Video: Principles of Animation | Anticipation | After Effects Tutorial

Hey guys, hope you're doing well. My name is Ben Ibbotson and I'm a 2D animator. Today in this tutorial, I want to talk about one of my favorite principles of animation, anticipation, and how you can use it within your animations. So let's jump into After Effects and check it out.
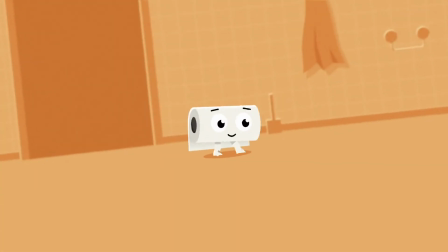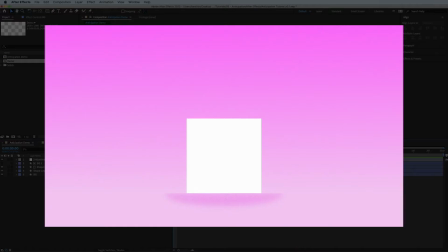(0:22)
So I thought I'd start off this tutorial by showing you a quick example I've made where I've created anticipation on the jump of this cube.
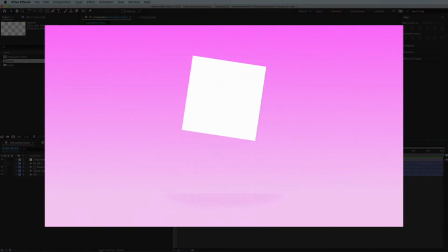(0:30)
Now, anticipation can be used in any movement, in any in a character, in this cube, in mouse moving around, in text moving across screen, in anything moving in After Effects.
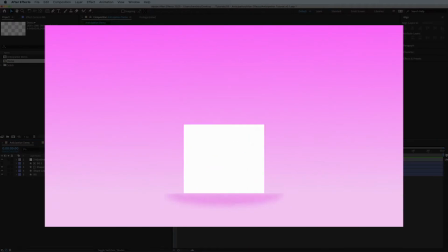(0:42)
And anticipation is just basically the pre-movement to your movement. So if I want my cube to jump in the air,
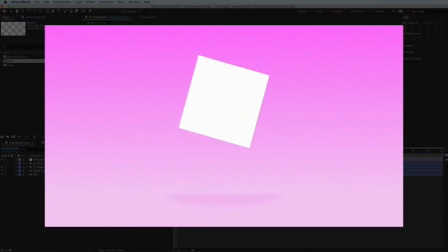(0:49)
before it leaves the ground, I'll get it to squash down slightly,
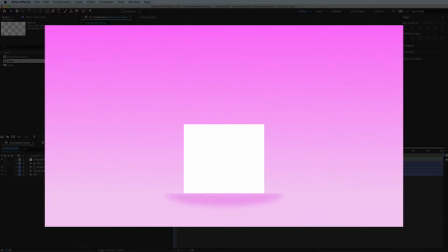(0:53)
just as if it's generating that power so the viewer can connect and doesn't feel uncomfortable when the movement happens. Because sometimes if something moves straight away, it surprises the viewer and it makes them feel a bit unsettled.
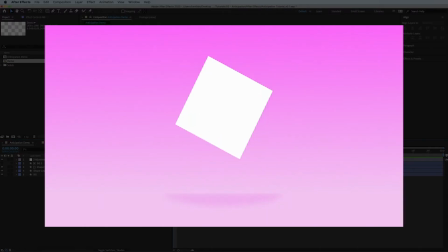(1:05)
So with this anticipation, it makes the viewer feel like they know what's coming and it makes them feel more comfortable and at ease when they're watching. So I'll show you very quickly how I've done this. So, right, let me create a new composition and I'll start from scratch. So I'm going to do a new shape layer and just create a nice square cube. Make it white so it punches off the background. And get rid of my stroke. So, let me just have a quick see how big this is. Let's just make it 450 by 450. So, to start off with, what I'll do is I'll make the cube do the jump and then I'll add the anticipation on after. So let me get the cube in a position that I want it to start in. So it's going to start at the bottom of the screen. Let's do it at 700. I'm a big fan of round numbers. Add a keyframe. Go to 2 seconds, add another keyframe because that's when I'll get it to land because it's not going to jump for too long. And then halfway through, I'm just going to tab it up a little bit. Let's go 350. So I'm just going to shorten my play bar so we can see it quicker. N and B on the keyboard to shorten your timeline. So press space. We've got a cube jumping. I'm going to make it a little bit longer because that didn't feel like a very long time for a jump to happen. So there you go. That's our jump. We're done. Winner, winner. Award-winning animation. Firstly, what I want to do is I want to add energy to that jump. Like, it just looks so static. Your default keyframes are generally linear, which means your pace moves in a straight line. So these graphs here are very straight, and I don't want them straight because there's just no energy in that jump. So what I'm going to do is select them and press FN, F9 I'm on a Mac, and that's eased them. So that's all right. So it's got like a little bit of speed to them. But what I want to do when you jump, because of gravity, you start off with a really high velocity. And then at the top of your jump, you kind of slow down and hover a little bit. So I'm not going to get it to stand still, but I'm going to make this curve here. So I'll zoom out a little bit so you can see what's happening. I'll make this curve here really wide. In fact, I'll pretty much make it go to 100. So what that's done is just slowed that speed down. So now, if I play again, you'll see it's hanging there and then falling again. But what I want to do, because when you fall, you don't slow down when you fall. You fall really fast.